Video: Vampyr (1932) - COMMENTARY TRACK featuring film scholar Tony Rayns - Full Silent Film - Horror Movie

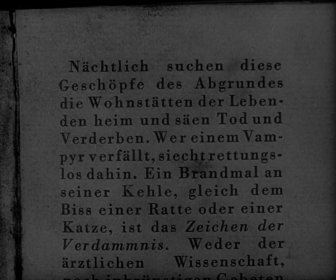[31:55]
And we're about to see the vampire's strength because we're about to see this elderly
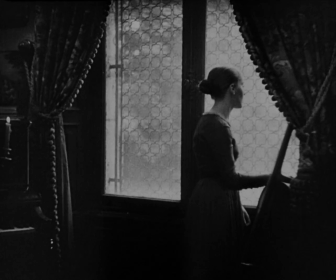[32:02]
menacing figure in action for the first time when I say in action
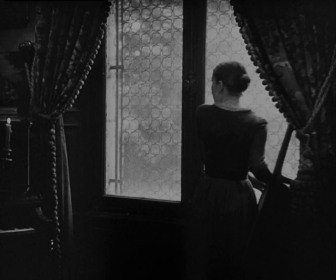[32:09]
I mean about her business as a vampire we have of course seen her at home as it were before
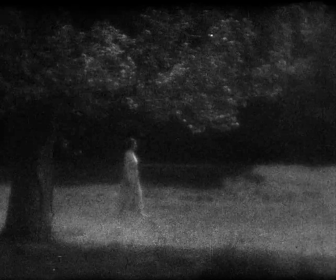[32:15]
interesting to note in passing that in
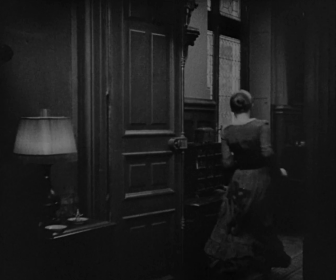[32:22]
dryers published script which the film on the whole follows very closely
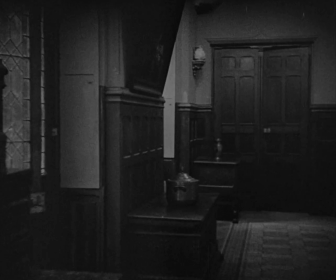[32:27]
in particular nearly all the dialogue the minimal dialogue that's in the film was already present in the script and so on those occasions when i've had trouble
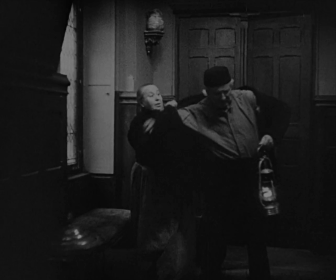[32:36]
making out the german dialogue i've returned referred to the script and almost always the
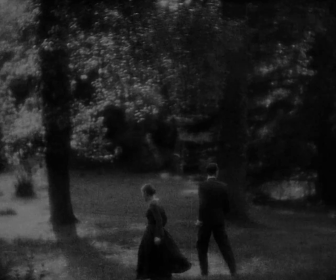[32:40]
script has answered my questions about what what what people were saying at different points in the film um however in the script
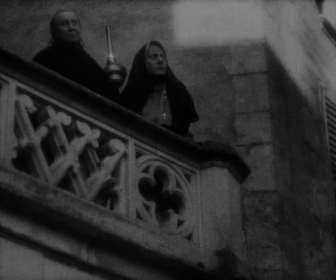[32:49]
the elderly vampire marguerite chopin is referred to as the blind woman and uh she was seen at the stage of writing the film,
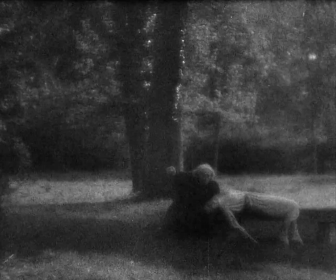[32:57]
anyway, as a blind person. Now, she certainly does carry a stick, walks with a stick,
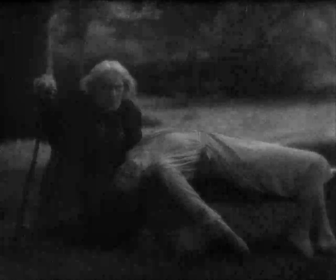[33:03]
but I think there's no, as far as I can discern, there is no implication in the film that she actually is blind.
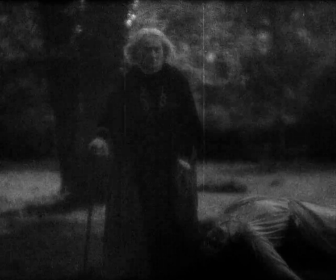[33:09]
So I think maybe this concept changed with the casting. The woman was found, I believe she was the mother of an actress.
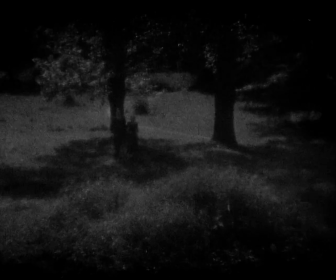[33:15]
She's another non-professional in a cast made up largely of non-professionals, chosen for their looks or for their essences, for their presences.
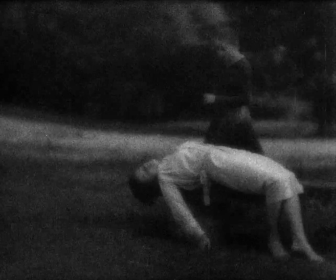[33:25]
in dry as usual fashion um and the fact that she in reality is not blind
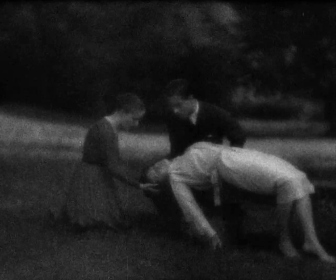[33:31]
and perhaps didn't want to play blind may have affected the the choice but in any case it's interesting that that uh
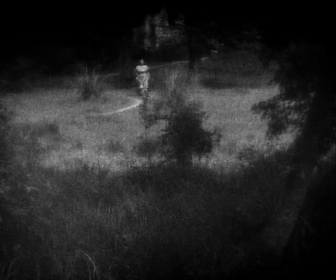[33:37]
in a film to do with points of view and to do with questions of subjectivity that dry at an early
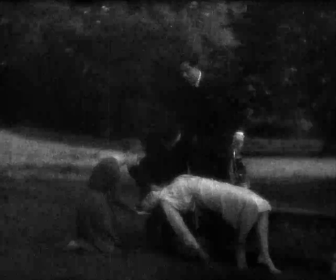[33:45]
stage in the project thought of making his chief villain a blind person someone who couldn't physically see,
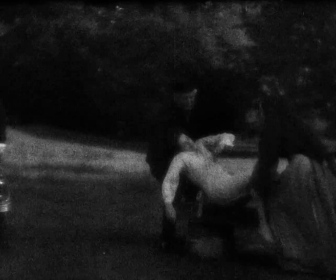[33:52]
and who in fact relied on her acolyte, the doctor, to do most of the dirty work that involved seeing action.
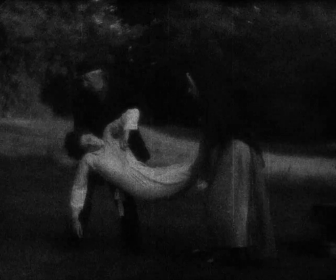[34:01]
Now here again the action is dispersed between different characters, some onlooking,
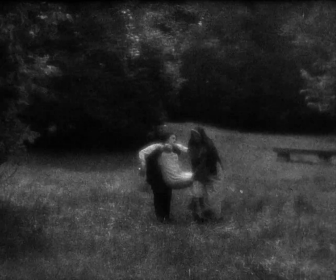[34:06]
some chasing, some carrying, the helpless victim here.
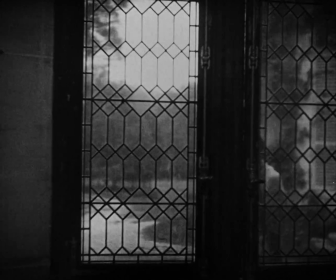[34:12]
And once again we notice that these shots are very disjuncted. There's no smooth, seamless continuity.
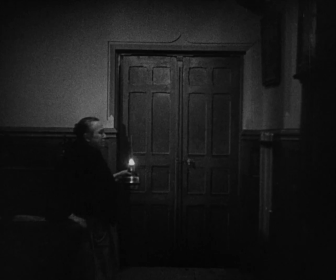[34:21]
What we have here is a backwards track, which unexpectedly reveals that Alan Gray and Giselle,
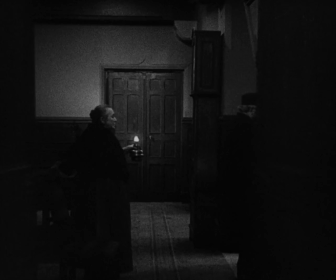[34:30]
the younger sister, are present as well watching this.
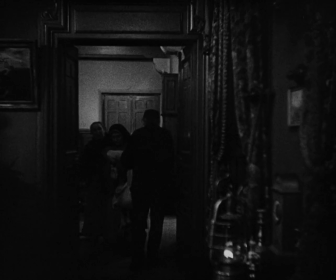[34:35]
It's the reverse of most of the motions that we've seen by the cameras so far in the film.
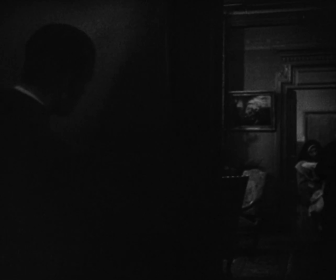[34:40]
There have been a lot of lateral tracks, a lot of panning shots, and a lot of fast tracks forward following the action and as we've noted already
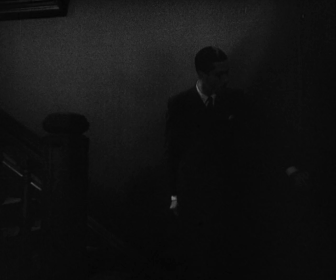[34:48]
creating or maintaining a sense of great urgency in the action. The retreat here, the backwards track, and it's the first time that Dryer's used,
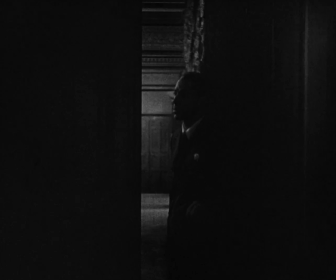[34:57]
or Dryer and Mate have used that particular device in the film, does I think
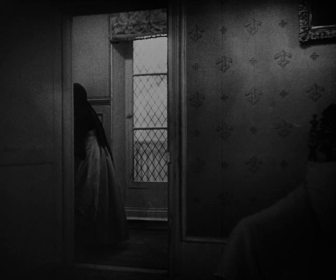[35:04]
almost psychologically represent a kind of retreat from the climax that we've just witnessed.
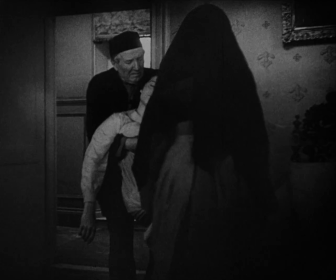[35:10]
The fact that Léon, the elder sister, has come under very direct threat from the vampire, and it's the first,
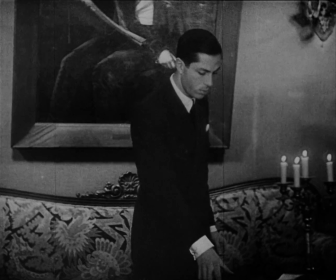[35:17]
in fact, the only time we see the vampire attempting to vampirise a prey, although being caught in the act,
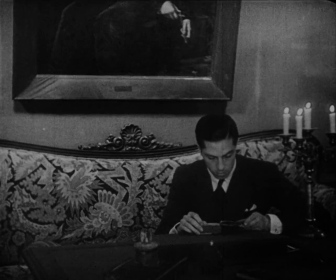[35:24]
as it were, and forced to run away. We've had some measure of this allegedly monstrous
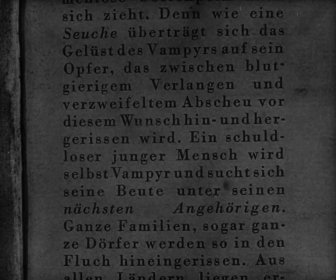[35:33]
strength or satanic force that the vampire is credited with,
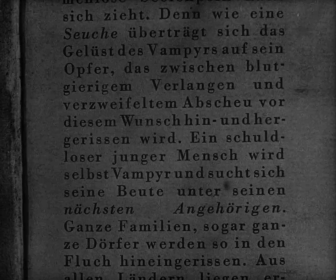[35:38]
which seems slightly misplaced in the sense that this is no superwoman vampire.
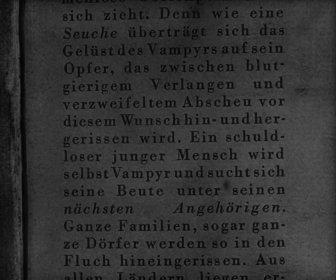[35:44]
She's not leaping and bounding around the place. She's very much reliant on her walking stick and she moves rather slowly.
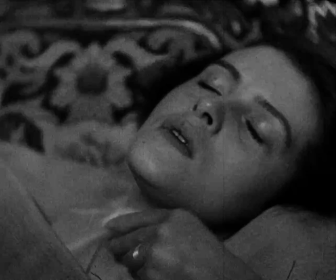[35:52]
But the focus here is on victimhood and on the dire situation of Leon,
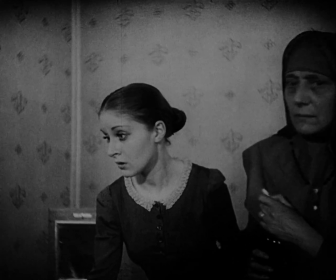[36:00]
which we were introduced to right at the beginning with her father's possibly spectral visit to Alan Gray's hotel room.
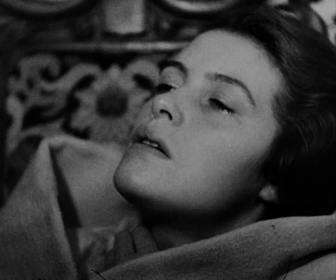[36:08]
Maybe this is the point to just note that Sibylla Schmitz, who plays Leon,
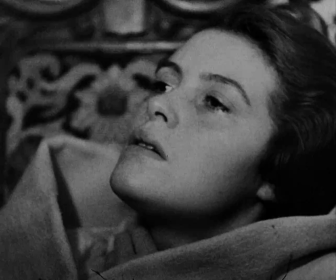[36:15]
is one of the very few professional actors in this movie. And she wasn't very professional.
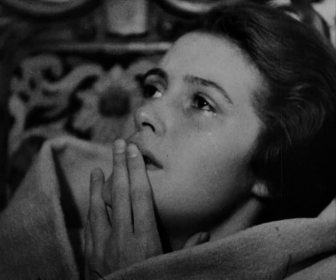[36:21]
She was only, I think, 22 years old at the time. And she had appeared in a small part in Pabst's film Diary of a Lost Girl,
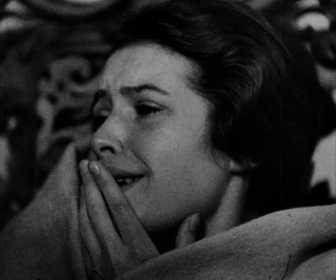[36:29]
which is of course a film starring Louise Brooks and his second film starring Louise Brooks
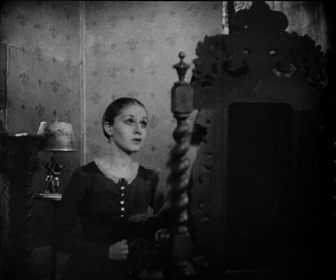[36:35]
so she was undoubtedly somewhat overshadowed there how
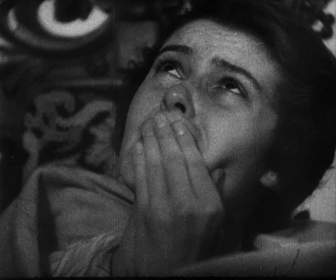[36:41]
she came to work with dryer is not entirely clear nobody has explained this but
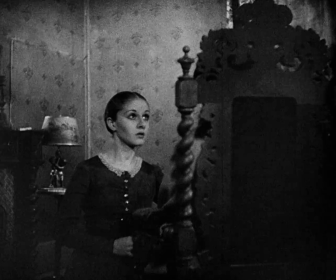[36:46]
in any case she did and she dubbed herself so it's her voice we hear as well
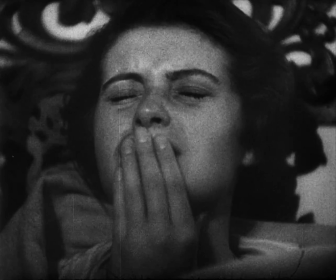[36:50]
her career was not so distinguished after this however
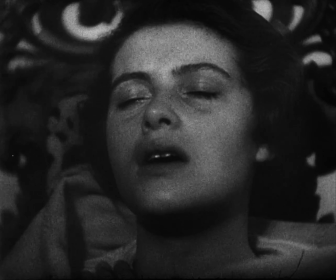[36:56]
she has won her place in film history partly
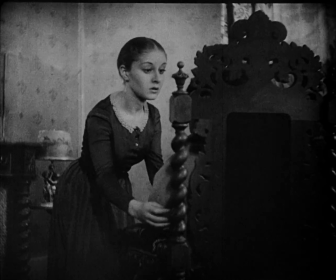[37:01]
through her appearance in this film she does play one of the leading roles and does it very well I
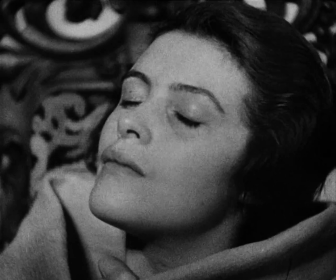[37:06]
think but also because she later life became the prototype for Fassbinder's character
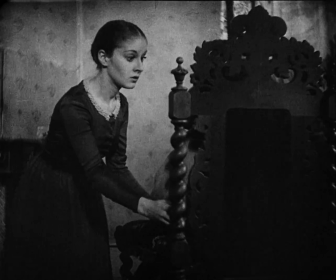[37:12]
Veronica Voss she is the actress who later became morphine addicted and
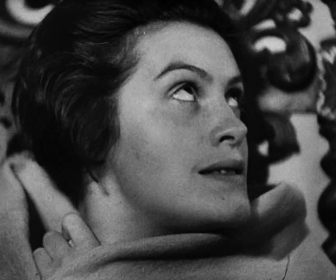[37:18]
uh uh highly dependent on her pushers her
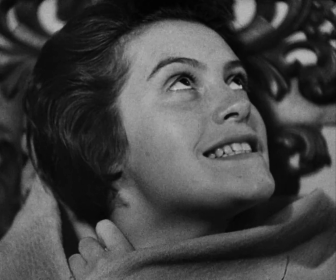[37:24]
suppliers and had provided the prototype for um fassbender's veronica voss
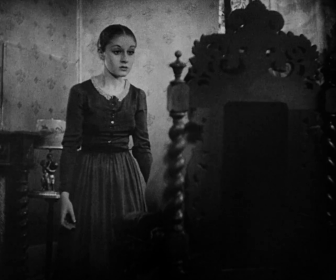[37:32]
this undoubtedly this scene is undoubtedly why dreyer cast a professional actress
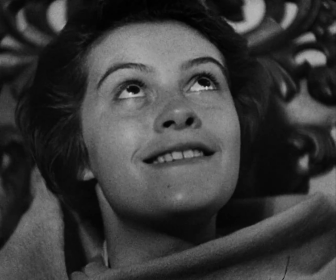[37:39]
because this is asking something that would perhaps be a bit too much for a non-professional
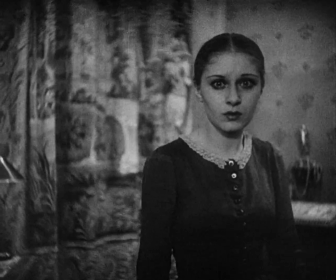[37:44]
actor to master she has to suddenly uncover her demonic side and
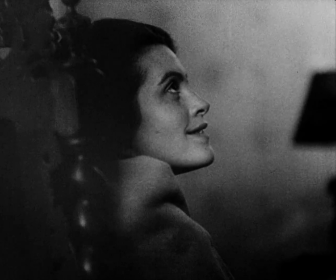[37:48]
do it entirely through expressions and physical gestures
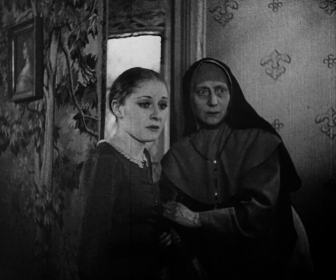[37:53]
with her her face i think
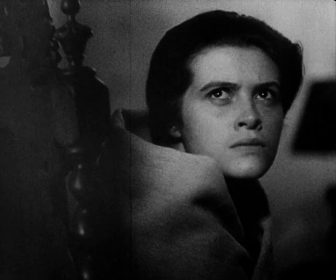[37:57]
she does it very creditably and she succeeds in becoming very menacing without resorting to
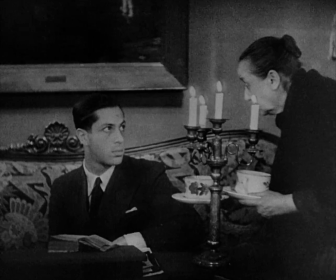[38:05]
any melodramatic extreme now in terms of of the overall dramatic structure of the film.
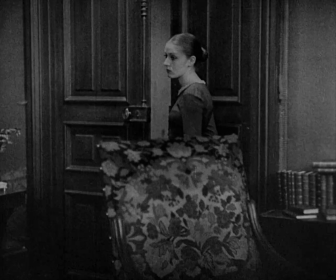[38:14]
We've obviously hit a trough at this point because we've had a climax. We've had the first vampire attack.
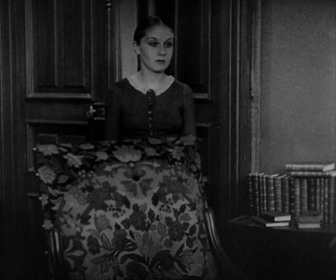[38:20]
In fact, what's going to turn out to be in fact the only vampire attack in the movie since Rai isn't really very interested in such things.
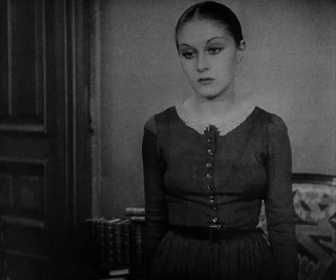[38:28]
And we have a moment of quiet, a kind of dramatic hiatus.
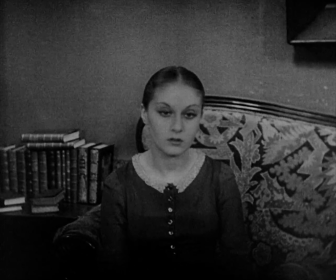[38:33]
And it's almost like a Mike Lee film in a sense in that people are passing cups of tea.
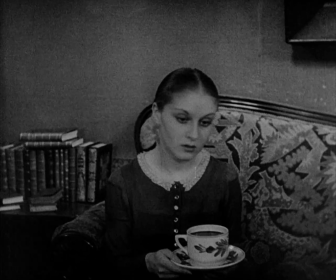[38:37]
It's the archetypal symbol of nothing much happening,
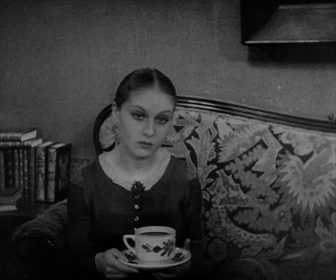[38:45]
and let's help ourselves to get over this little crisis in our lives.
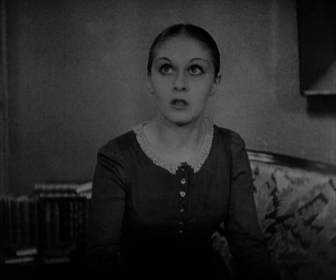[38:50]
However, quiet is not to be maintained for long, because the younger sister, Giselle,
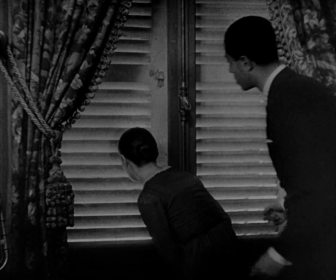[38:58]
keeps hearing noises off, or at least thinking she's hearing noises off,
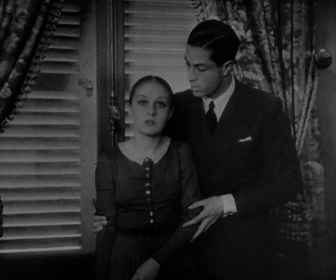[39:04]
which reflects both the fact that the dryer has provided a large number of inexplicable and strange noises off.
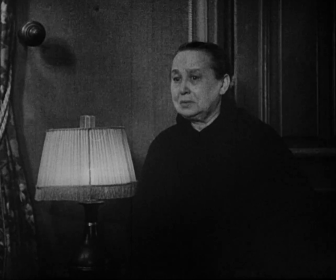[39:11]
The only one that's been rationalized so far was the glimpse of the cockatoo in a cage which
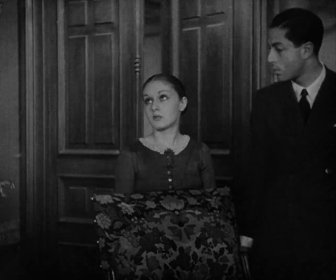[39:17]
explains some bizarre noises that we heard earlier in the ice factory scenes
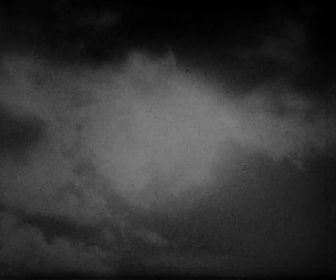[39:23]
but there are quite a lot of others which are not as rationally explicable.
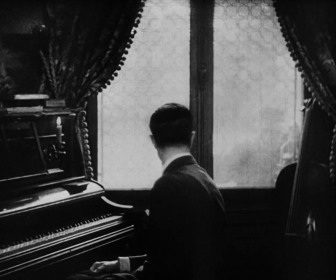[39:29]
Anyhow, whether there was a noise off or not and I have to say I didn't hear one myself but Giselle thought she did
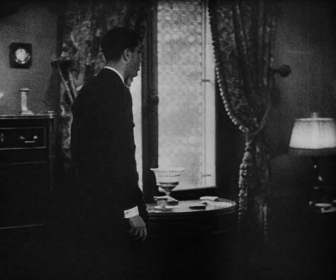[39:35]
it indicates that calm has far from returned to this family and this domestic situation
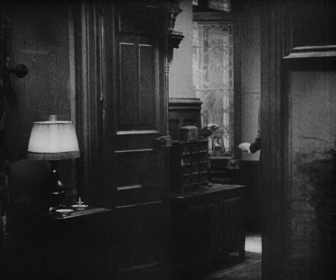[39:41]
of course in which the patriarch has just died so it's not to be expected that
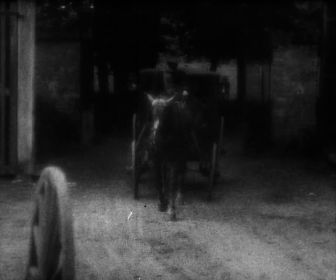[39:46]
things would go back to normal quite so quickly and in fact things become even more disturbing
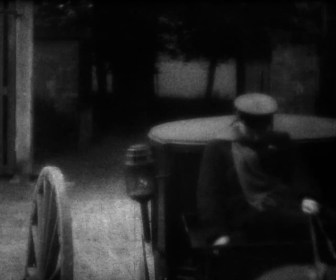[39:52]
with this scene of the return of the coachman who unfortunately seems to have met some kind
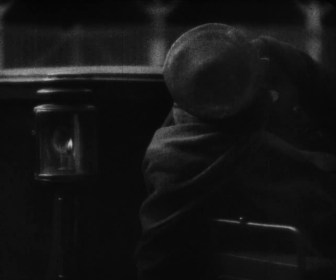[39:57]
of unhappy accident during his attempt to fetch the police.